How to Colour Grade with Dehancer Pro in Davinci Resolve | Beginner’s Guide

Hey, so just before I start the tutorial, I wanted to share a big thanks to you guys for watching my videos, and I'm really excited to start putting more stuff out here. I'm actually traveling next month to shoot for a few brands, including Siri.
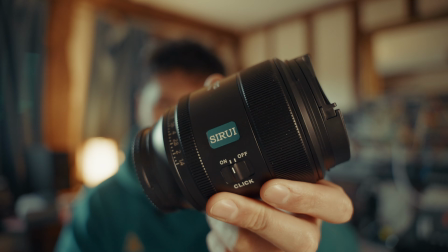I'm going to be testing the 85mm f1.4 Aurora lens. This is really exciting, I can't wait to use this one. And I'm also shooting some stuff for PGY Tech. I have a camera backpack down here, and that's geared towards more outdoorsy people. Today we're going to be focusing on Dehancer. I've been using this plugin for about a month now, so I've been able to test it on a few different things, including portrait shoots and when I was traveling. I'm by no means a colorist, but I have been able to teach myself using YouTube and other creators like Sir and Gork, so really big inspirations for me. So I wanted to show you some of the features that Dehancer has to offer and how easy it is actually to color grade with it. So grab a snack or a drink and let's dive into DaVinci. Okay, so here are the two clips we're going to be editing today.
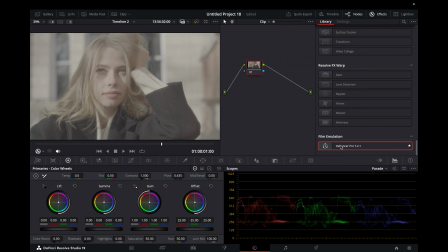Let's head over to the color tab for the first one. You'll want to go down to Dehancer and just drag and drop that onto a node. You can see we've already got this kind of default look. You want to disable this by going down to Options, Disable Tools, and now let's head up to the Input tab.
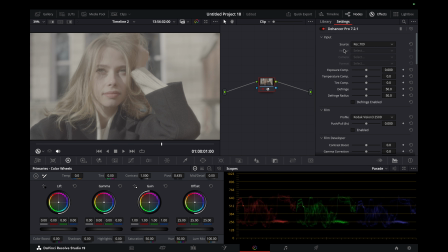So you can create a CST beforehand if you'd like to convert it to one of these sources, but I wanted to show you that you can actually just choose the camera now and select whichever camera that you have.
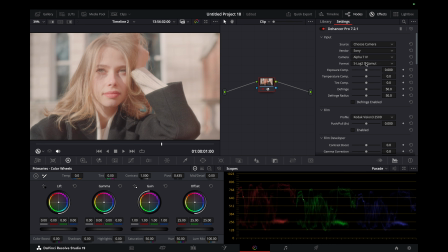I use the Sony A7 IV, and I shot in S-Log3 sgamut3.cine. So here's the kind of converted look that we've got. I just wanted to mention before we get started some of the characteristics of the lens.
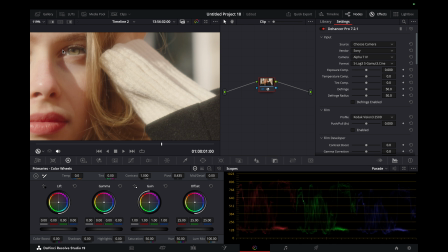So you can see that it's quite soft. I kind of missed focus, I guess here.
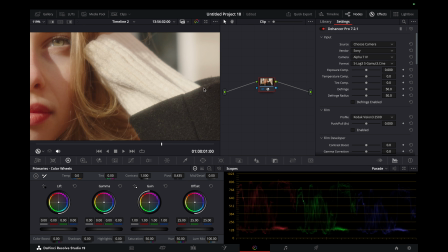I was shooting at perhaps f1.8, and we have this kind of hazing or bloominess to the highlights here.
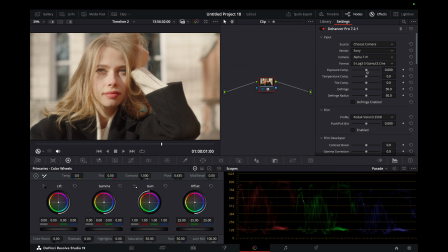So that's what we're working with. Let's bring down the exposure a little bit, just to make this a bit better, something like this. I'm also going to create a node beforehand just to target those highlights a little bit better on her face.
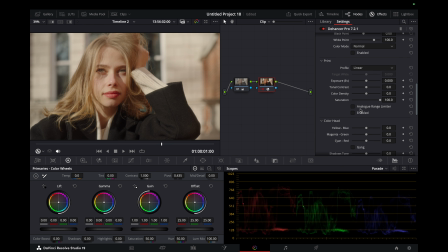It's also worth mentioning, if you go down to print here, we have an exposure option here.
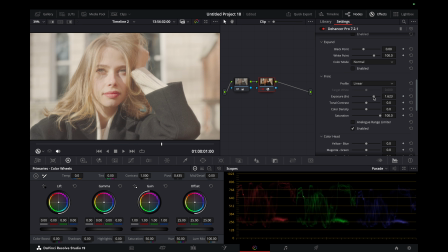So if you have a look at this, if I bring this up and have a look at the highlights, and then if I was to do that on the input tab, you can see we have quite blown out highlights here. So I'd like to think of this as a kind of surgical tool, and then your print here is a kind of characteristic tool.
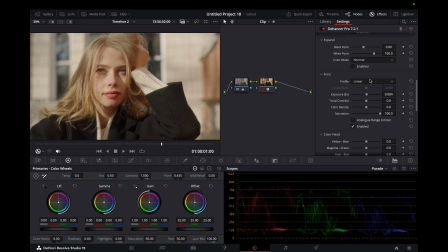So let's bring it to something I'm happy with. Before we go any further, let's choose a film profile. So I'm going to choose the Fujifilm option for this one, as I really like the tones it has in the coat here as well as the hair.
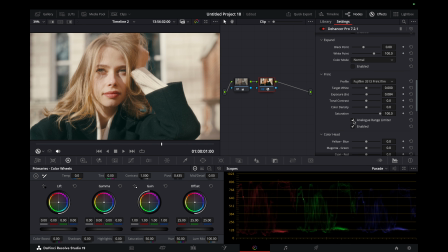I'm going to also bring in the analog range limiter as well. This creates a floor and a ceiling to your blacks and your whites to obviously emulate that kind of film look. And yeah, that looks really great. Let's bring it down a tad. I'm going to come up and choose the film profile.
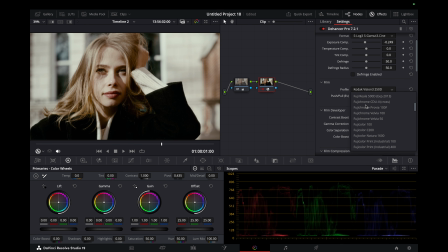So if I press enable here, and you can see we have a ridiculous amount of options here to choose from. I am going to choose the Kodak Ultra Max for this one. And I'm going to bring it down so I get those cooler tones in the coat again.
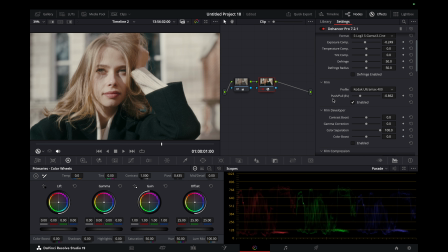It'd be great to see a global bend on this in an update, but I understand if it's kind of staying true to how you might shoot with film, you don't have that option. So yeah, that would be great to have in the future. So let's move down to Film Developer.
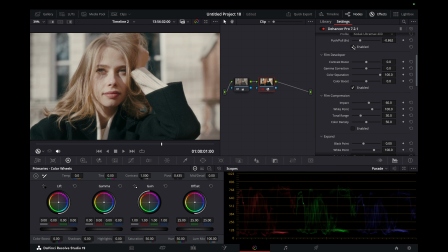As you can see, that took away quite a lot of the color, so I want to reintroduce that using the color boost. So this is a kind of overall saturator.